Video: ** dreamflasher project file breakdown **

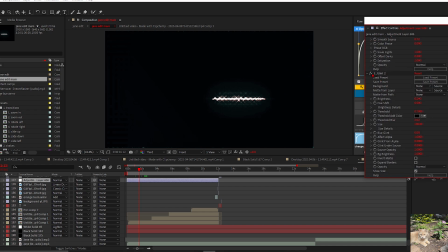(4:07)
Glint, posterize, there's a bit, I guess. Doesn't really do much. And I got a second layer of glint as well.
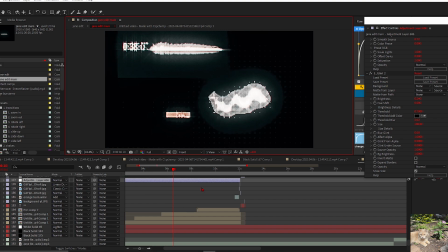(4:14)
I want the first part to just look as weird as possible. Like barely even recognizable.
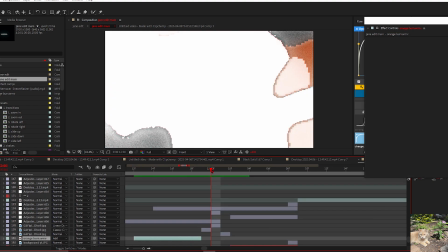(4:20)
But you can still kind of see that it's just visualizers. This entire edit has so many one-framers.
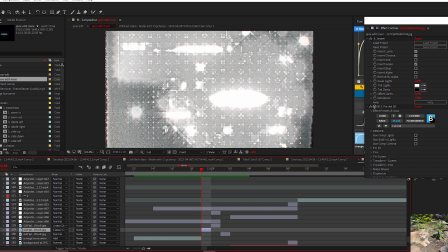(4:26)
I use so many one-framers in my edits, and it's no exception here as well.
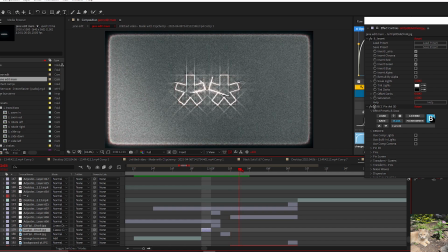(4:31)
Like for example, this little one-framer that I put right here to transition into this part literally has just a bunch of shit that I like to do.
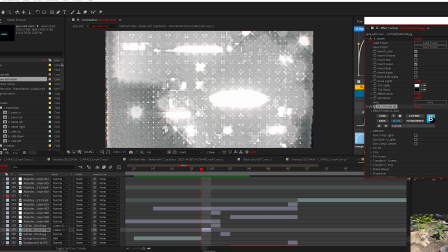(4:38)
I got BCC pin art. I barely ever use that, and I just got invert on it. Yeah, it's basically a bunch of one-framers.
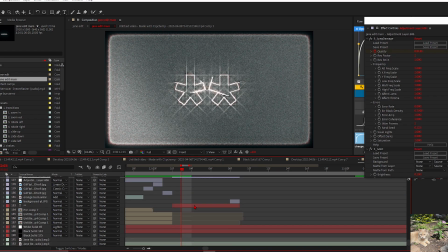(4:44)
For this little intro here, it's just simply text, but it also has a bunch of other stuff.
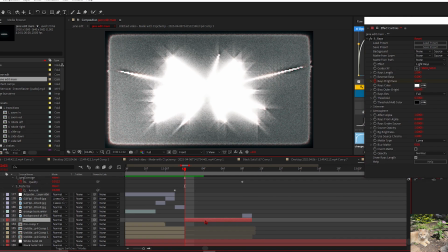(4:49)
It has rays, which I keyframed manually myself. I made it like manually flicker
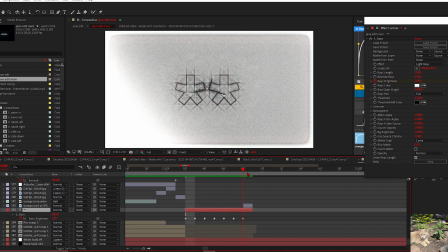(4:55)
This edit is 20 frames, so you can kind of you can manually keyframe stuff with 20 FPS while it's still being like not tedious at all. And on this entire section here, it's just more JPEG damage, glint. It's got the same adjustment layer here.
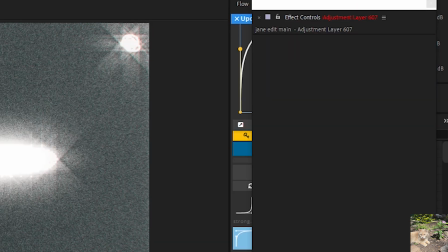(5:09)
I for some reason just have an empty adjustment layer here for no reason.
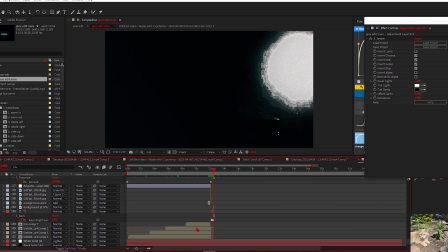(5:13)
And yeah, that's basically the entire intro, just a bunch of glint with like some little video snippets that I recorded myself.
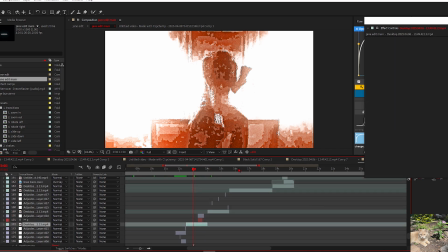(5:20)
And for the main section, you might have noticed that this is Angels and Cameras music video.
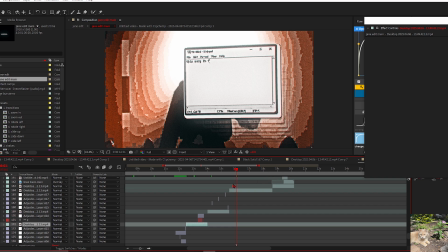(5:24)
I was also going to do the Dancing with Your Eyes Closed music video, but I got way too lazy and I honestly liked most of the clips in Angels and Camera anyway.
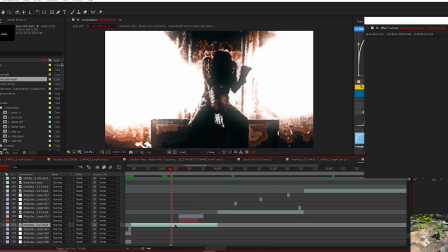(5:33)
So I just did that. In this entire section, I don't know why, it's usually better to pre-comp your video clips, but I didn't really do that here. I didn't really see a need to. Sometimes you just don't have to, you know.
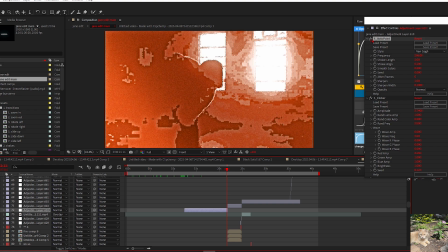(5:48)
For this entire section, like up until the drop, it's got auto paint on it just to make it look a little bit weirder in some sections.
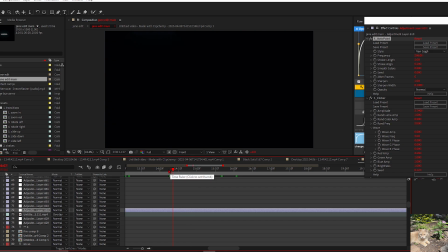(5:55)
It just makes it a little bit harder to tell. Adds like that little extra sharpness to everything.
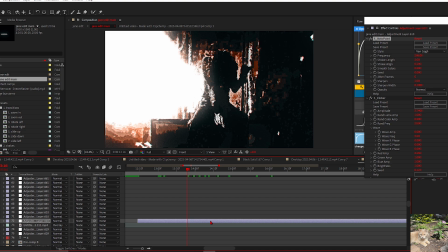(6:01)
Auto paint on its own looks like, you know, it just looks like paint. But with this, with auto paint, flicker, and like JPEG damage, it just makes it like look really rough. Like really rough, especially with JPEG damage on top of it. This entire edit just has JPEG damage all over it and some auto paint.
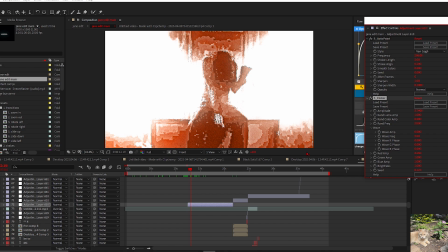(6:17)
And then of course the main thing here that makes this entire edit so flashy is the S flicker. I put the amplitude up so high to where it just keeps going black and keeps turning to black constantly. It's definitely the entire aesthetic I was going for as well. I'm gonna put this at a lower quality, it's just so random.
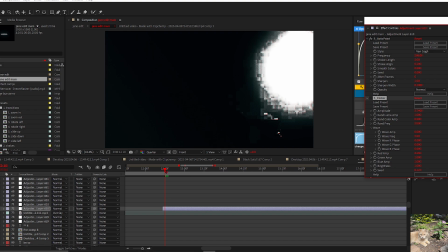(6:36)
Like if I were to turn this S flicker off, look at that.
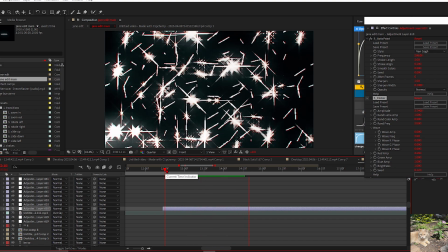(6:41)
There's literally nothing happening. You can actually see everything that happens.
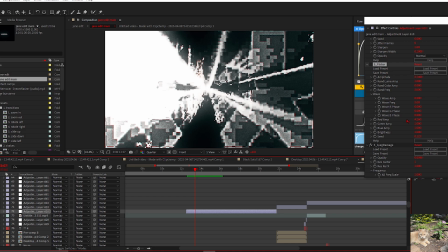(6:49)
Oh yeah, also on top of the S flicker, I also added a red amplitude on it. If I were to get rid of that, put that back to 1, most of the red is just gonna be like, it's just gonna be flickering.
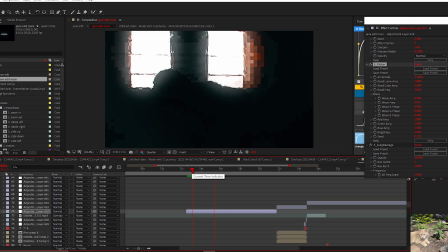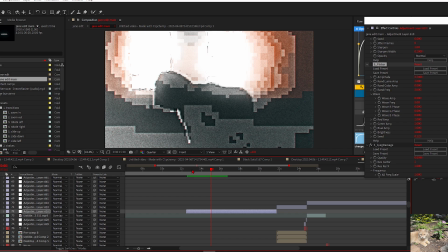(7:07)
Yeah, no, the flicker carries the entire edit.
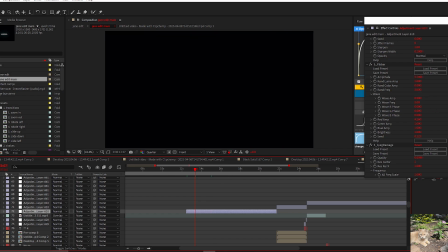(7:10)
Like with the crazy amount of amplitude that I put on it, but also like the red amp, like it makes everything.
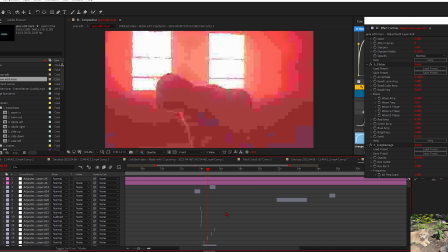(7:18)
Obviously this isn't red, but with on top of the color correction, it works really well with it.
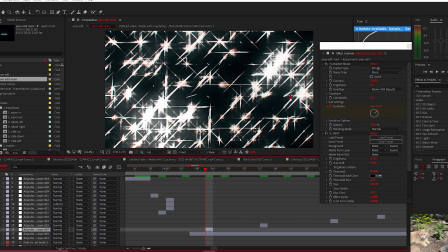(7:24)
The way I did this cool little one framer, so I just used turbulent noise.
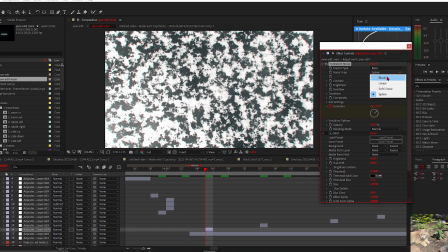(7:29)
I set the turbulent noise to block. It usually looks like this, but I set it to block.
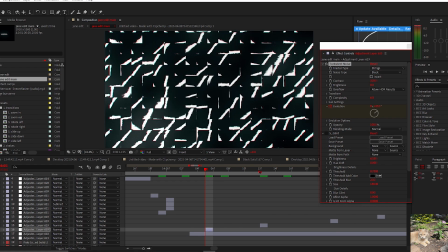(7:35)
I also set it to strings. I don't know if it's by default or not.
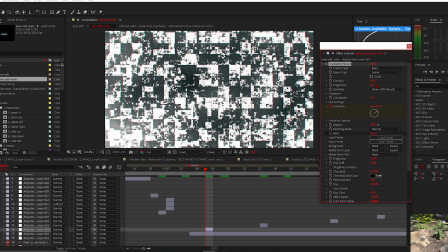(7:39)
I put the contrast up like a bunch to like over 1,000, and then you just put glint on it, and it just looks really nice.
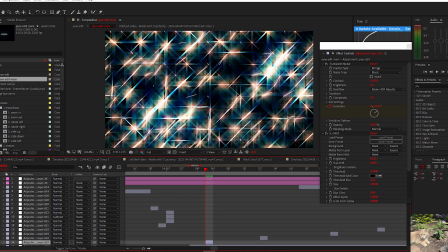(7:46)
Obviously without the color correction, it just looks really ugly.
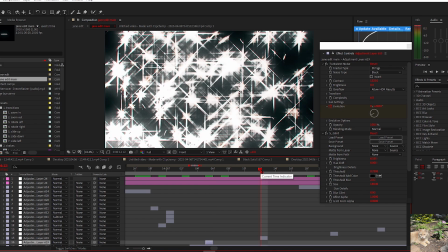(7:49)
Yeah, that's definitely the most important thing of like any edit, is that color correction is literally the most important thing.
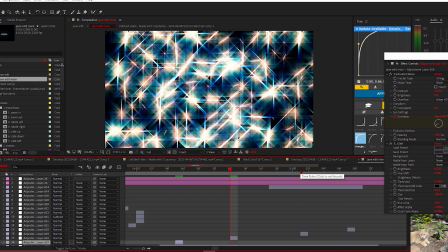(7:57)
Most of the edits that you see online look super ugly without the color correction.
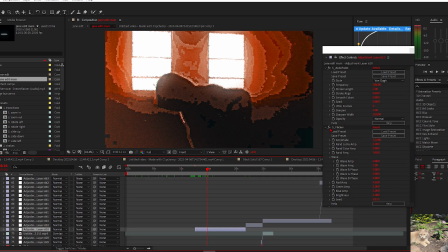(8:01)
At least for the style that I'm going for. It'd be really interesting just to show you the entire edit without JPEG damage or flicker at all.
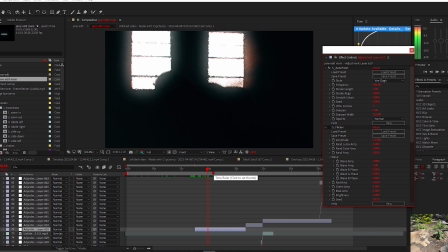(8:09)
It just looks really boring. Like, there's nothing really happening.